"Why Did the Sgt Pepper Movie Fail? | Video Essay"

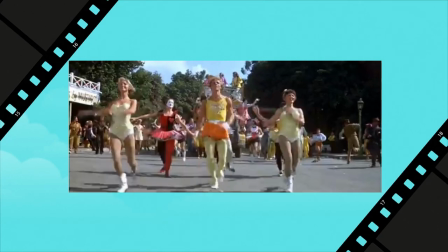sergeant pepper had four times the budget of tommy but you wouldn't know from looking at it this probably went to the stars
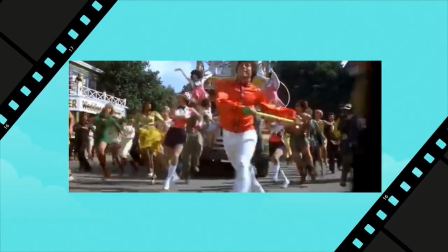involved but regardless the production design looks so bland in comparison whilst there are some creative decisions in tommy that i still don't understand
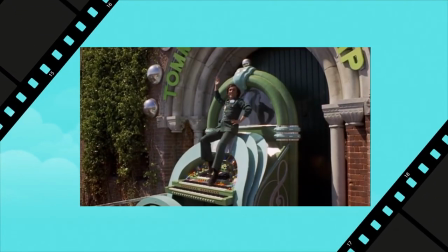namely why the rock star Sally Simpson marries as Frankenstein. There is so much that you can read into the production design if you choose to.
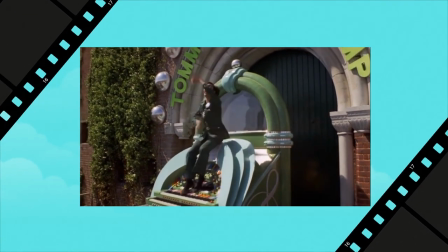If you're not interested in that, you can still marvel at the bold and outrageous spectacle. Jesus Christ Superstar went in the opposite direction.
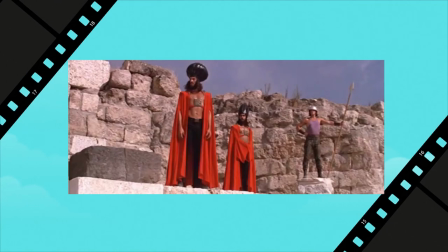Apart from a few wackier costumes for the corrupt characters like Caiaphas and traditional white robes for Jesus,
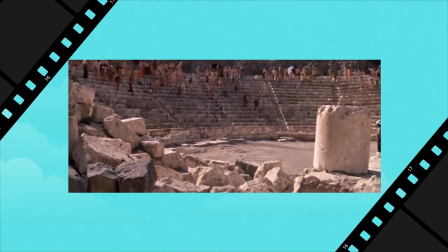most of the costumes are contemporary clothes, tying in with the theatrical re-enactment premise from the opening of the film.
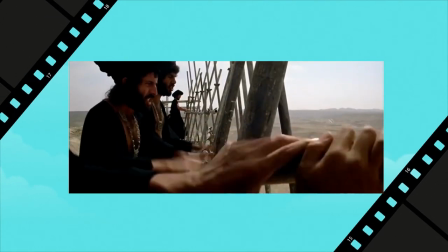The film has little to no set, instead relying on the magnificent and bleak Israeli desert to create a timeless sense of atmosphere.
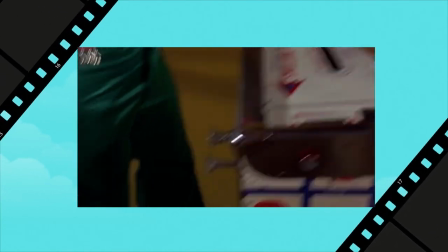Whilst Tommy's vibrant design asks the viewer to think about the themes,
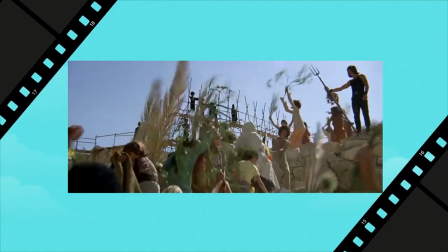Jesus Christ Superstar's minimalist production instead asks you to focus on the songs, the characters and the story.
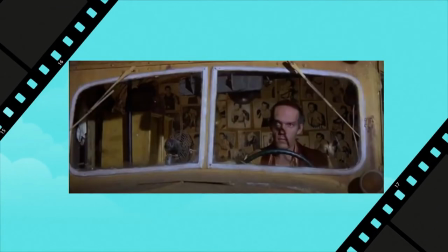In Sgt Pepper, it feels like the production designers couldn't decide whether to be outrageous or not.
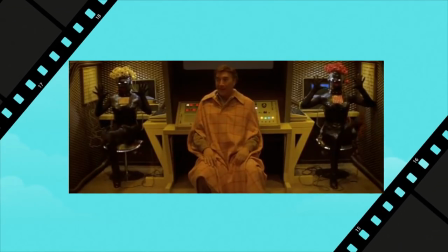I think a more experienced director with a clear vision like Ken Russell could have given the creative team licence to go totally insane.
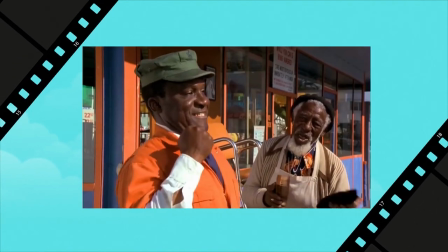Director Michael Schultz had mostly made low-budget dramas and comedies at that time, including car wash which I highly recommend.
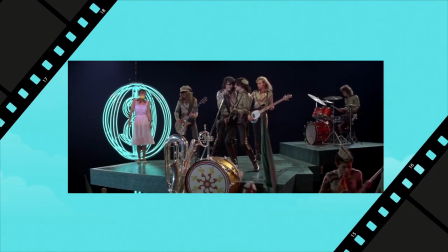Although the allocation of budget to their stars was almost certainly out of Schultz's control,
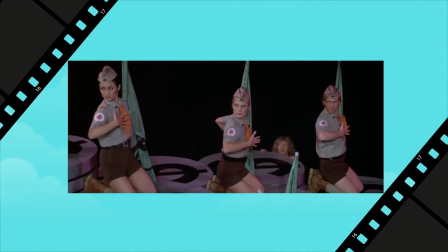maybe he was too used to more naturalistic filmmaking to go all out on the wacky style.
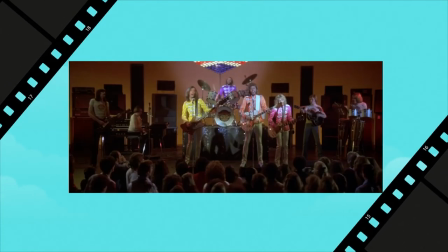So why did this movie fail to replicate the success of Stigwood's other weird and wonderful rock operas?
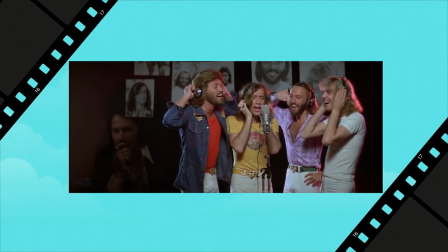Simple, they prioritise star power and clout over all artistic merit.
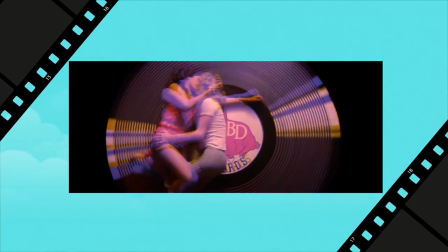Whilst As there are a few good songs and performances, nothing can carry this film.
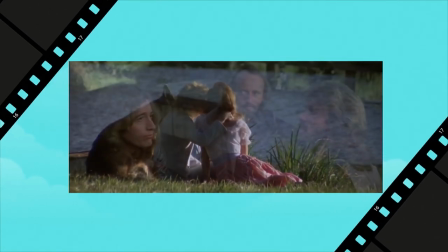It fails on every level from story to the acting to the design and sometimes even the music.
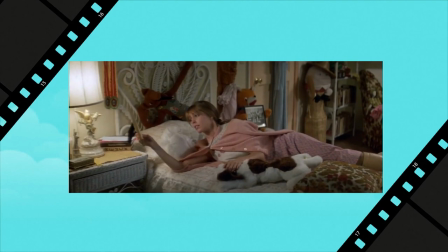This is proof that a film cannot survive on clout alone. Have you seen this film?
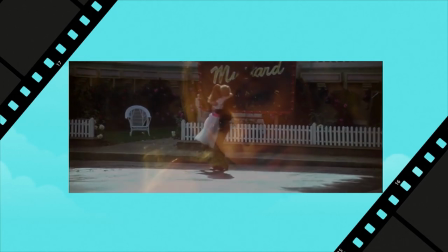I'm really curious to see if anyone finds it a guilty pleasure. Which song is your favourite?
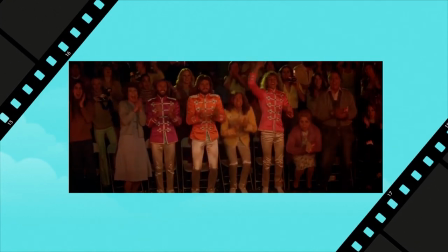Which creative decision makes you scratch your head in confusion? Be sure to let me know in the comments below.
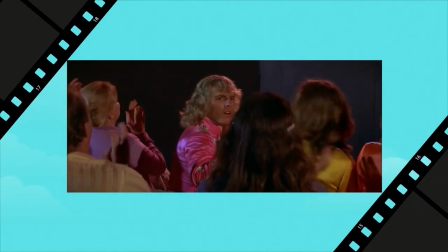If you want me to make more content like this, you can let me know by liking the video.
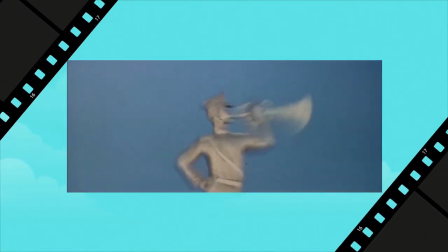I was partially inspired by Elliot Roberts' review of both this film and Across the Universe.
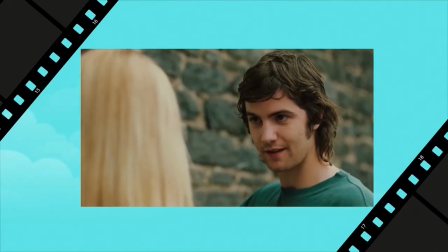He's the guy who watched every Beatles biopic, which is a really interesting video that I recommend checking out.
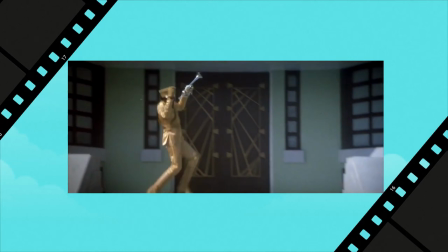I also recommend Musical Hell's review, which is comedic but still has a clear breakdown of the film's issues.
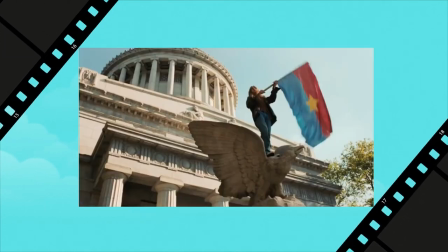Part 2 will be coming out in two weeks, but before that I have something else Beatles related.
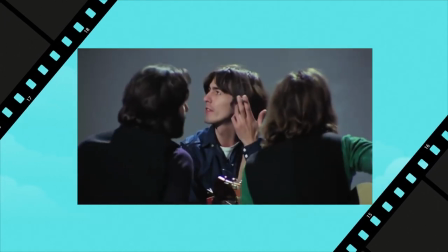Something you probably heard mentioned in Get Back.
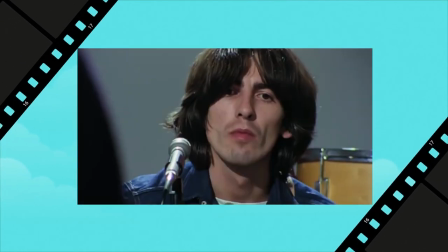So if you're interested in either of those, be sure to subscribe and hit the bell icon to make sure you are the first to watch them.
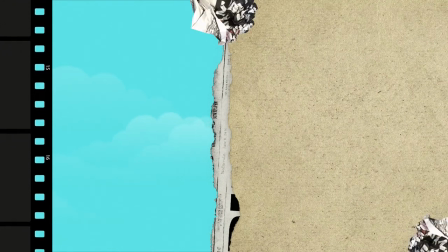Now, I'm going to go. I'm going to start the reggaeton sucks movement. See you soon!
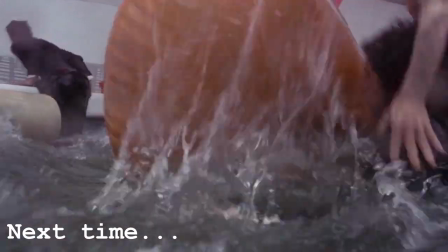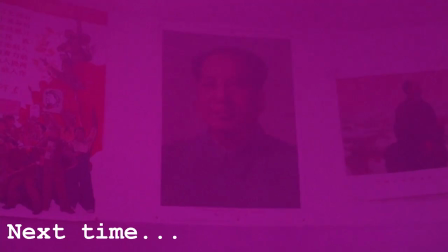No, but seriously, folks.